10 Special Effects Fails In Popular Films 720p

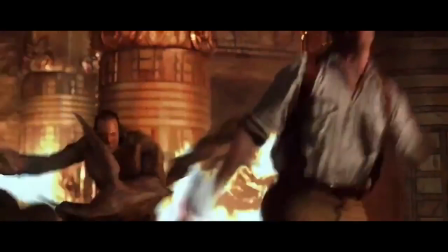In the world of movies, a budget can only be stretched so far to create hulking green monsters,
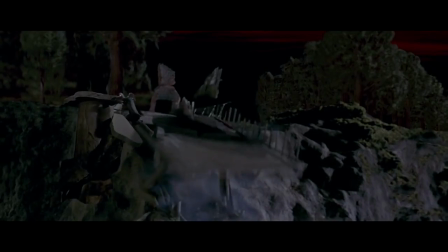realistic-looking spaceships, or add an extra layer to crazy action sequences.
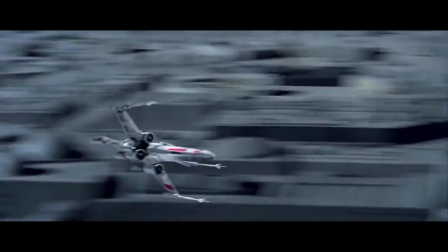And that means film crews occasionally need to cut corners hoping viewers won't notice, a plan that doesn't always work out.
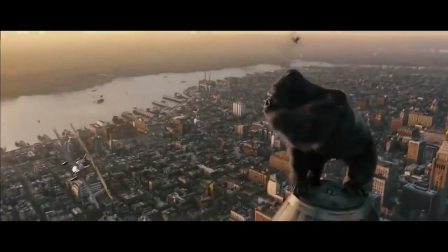And some terrible effects are way too big to miss. Here are Screen Rant's 10 special effects fails in popular films.
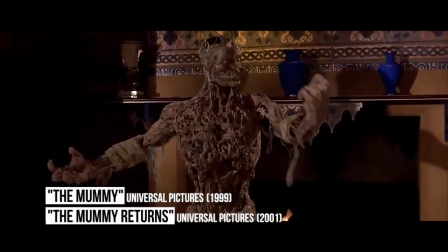The Mummy Returns. Although the first movie in the series featured the reverse decay of a 3,000-year-old mummy,
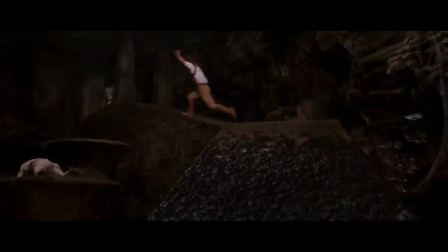biblical plagues, and flesh-eating beetles, it's the film's sequel, The Mummy Returns, that makes this list.
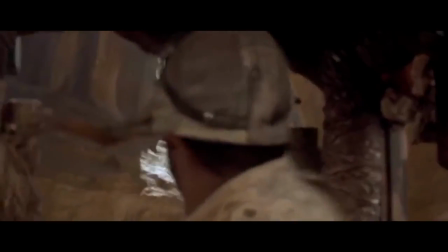The movie features large CGI set pieces like a 100-foot-high tidal wave and a massive jungle,
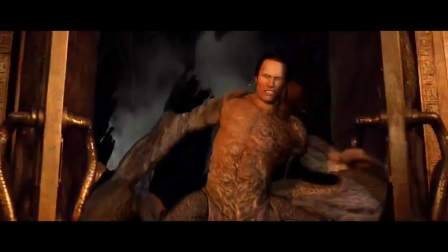but the graphics weren't as polished when it came to rendering Dwayne "The Rock" Johnson as the part human,
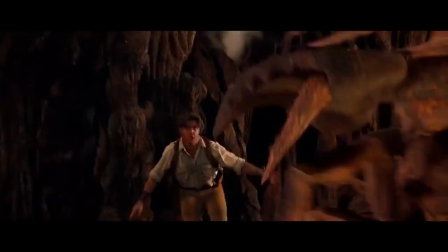part insect Scorpion King. The computer-generated creature was criticized for looking more like a video game character than a movie villain, especially considering the effects of the movie that came before it.
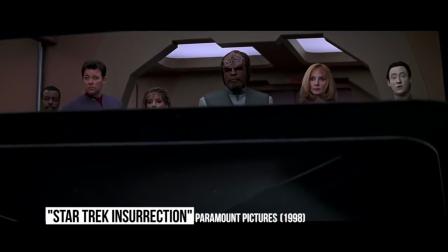Star Trek Insurrection. The 1998 Star Trek movie relied on a mix of practical sets, makeup,
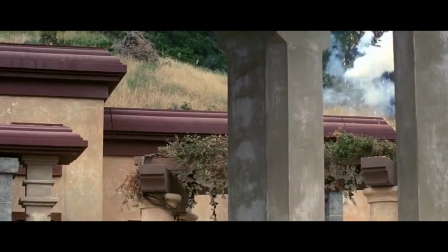and computer-generated effects to create the alien planets and outer space scenes needed for its sci-fi storyline.
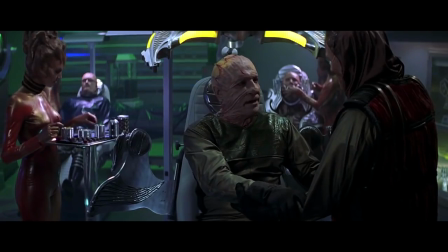But the movie is best remembered for its shortcomings, starting with its villains, who practice a strange form of skin stretching to keep looking young.
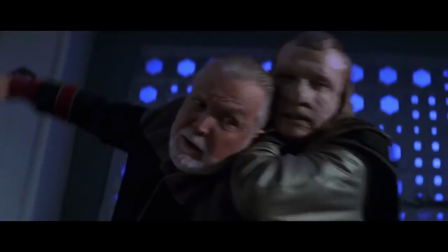When the same machine is used against a Starfleet officer's will, the result is terrible.
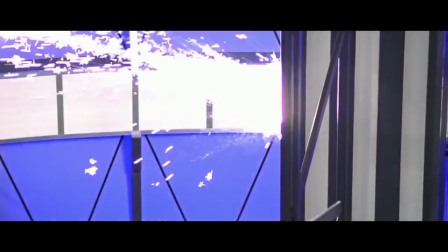Besides not making any real sense, the face stretching is so out of place and ugly, the movie simply not showing him being killed would have been a better idea.
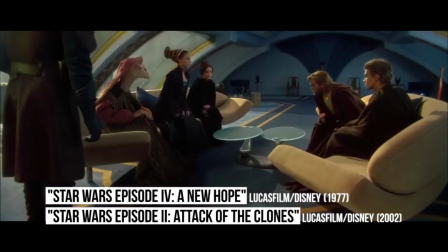Star Wars. Plenty of moviegoers took issue with George Lucas's use of green screen for the Star Wars prequels, or tweaking scenes from his original trilogy for no reason.
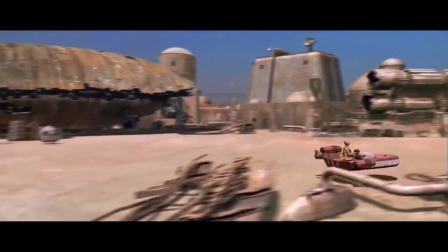But one scene sticks out in all re-released versions of the first movie.
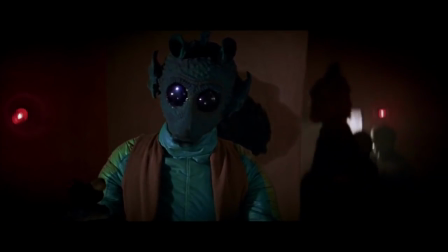In 1997, Lucas decided that computer effects would finally let him use a deleted scene where Han first crosses paths with Jabba the Hutt.
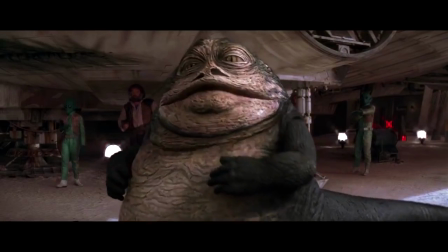The CG Jabba was painted over the human actor, and things only got worse from there.
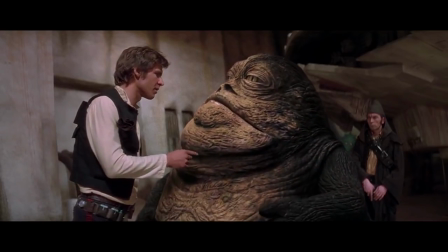Whether you like the scene or not, it's obvious that technology wasn't where it needed to be to make the CG Jabba match the original puppet.
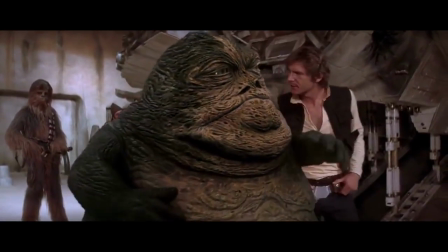And when Han had to be artificially raised and lowered over Jabba's tail, fans completely forgot they were watching a billion-dollar property and not an amateur computer class.
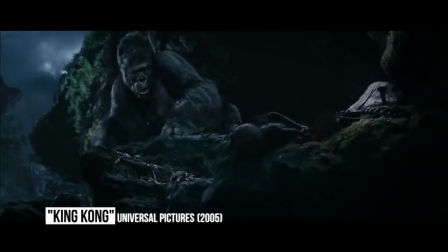King Kong. You'd think that a movie capable of delivering one amazing CG creation should be able to keep that standard across the board.
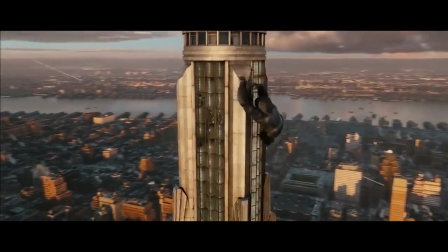But Peter Jackson's King Kong wasn't up to the task.
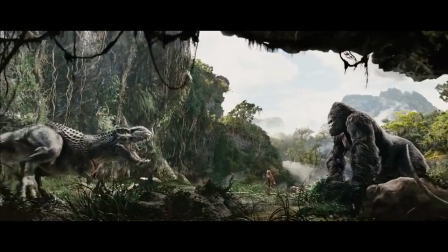The work done with actor Andy Serkis to bring the giant gorilla to life was incredible, but the dinosaur chase scene wasn't.
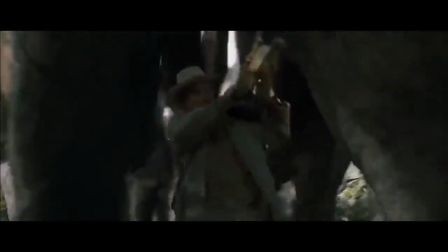The first few shots of a Brontosaurus stampede can be forgiven, but as the sequence went on and on and on, the effects went from bad to worse.
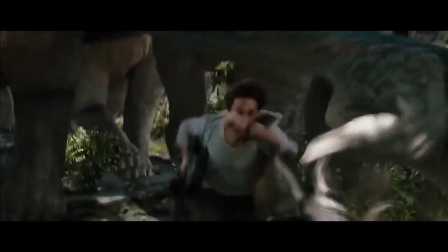Mismatched effects that know they're bad are one thing, but the movie seemed to have no idea how many eyes would be rolling, and that can never be forgiven.
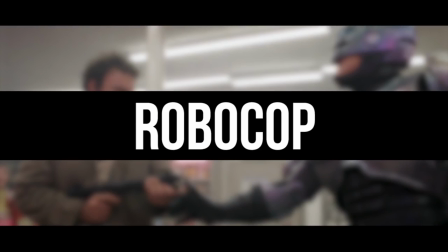RoboCop.
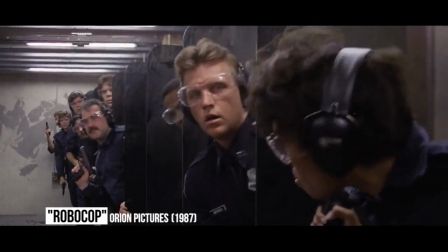The modern reboot of RoboCop put its $100 million budget to good use, but the original 1987 film only had $13 million to work with.
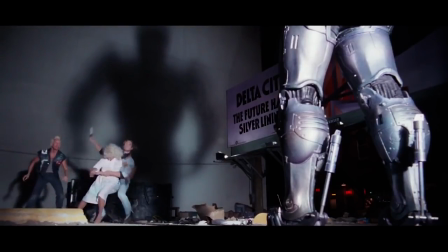Fans can be thankful that a good chunk of that budget was spent on the practically built RoboCop suits alone,
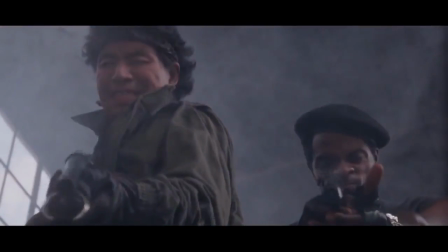and relying on practical effects to make Officer Alex Murphy into a crime-stopping cyborg.
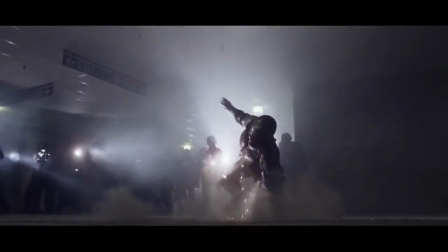But the final face-off between RoboCop and the movie's corporate villain turned to computers for an added punch, sending him crashing through a window and falling to his death.
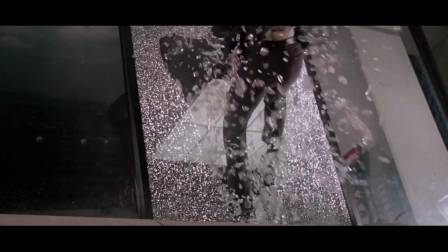Apparently, there wasn't time to take a second crack at the shot when they realized the man's limbs were completely out of proportion with a normal human's.
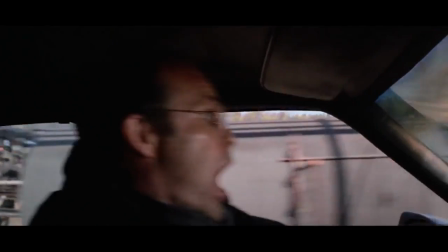Considering the magic the crew pulled off with practical effects, this laughable finale sticks out like a sore thumb.
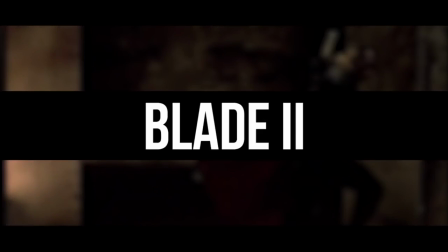Blade 2.
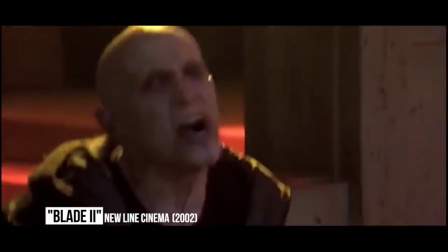Out of the 3 films in the Blade series, Blade 2 became the most critically well-received and financially successful of the trilogy, though the sequel is far from perfect.
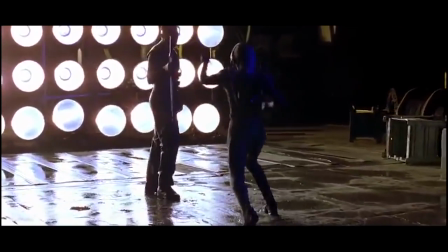Despite his years of martial arts work, director Guillermo del Toro thought a CG version of Wesley Snipes would work best,
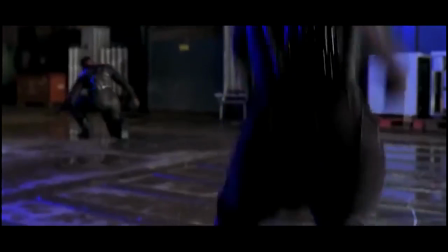taking a fight with 2 masked vampires to even more superhuman levels.
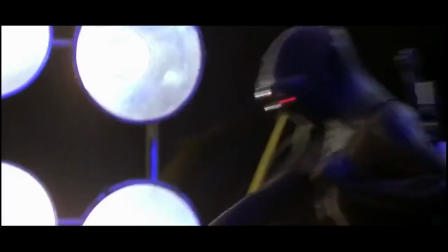It was an interesting idea, but once the real swordplay was handed off to CG characters, the sequence became one that fans would soon want to forget, with effects that looked like they belonged in a video game,
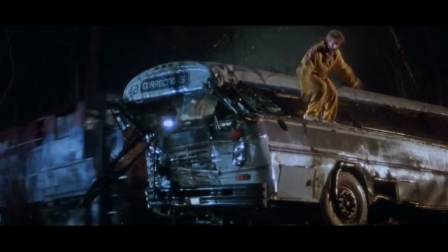and not in a good way. The Fugitive.
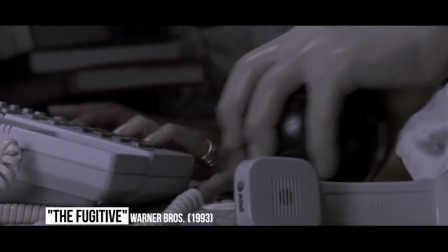Harrison Ford's starring role as Dr. Richard Kimball helped guarantee that the story of a man wrongfully accused of murdering his wife would be a hit, with U.S.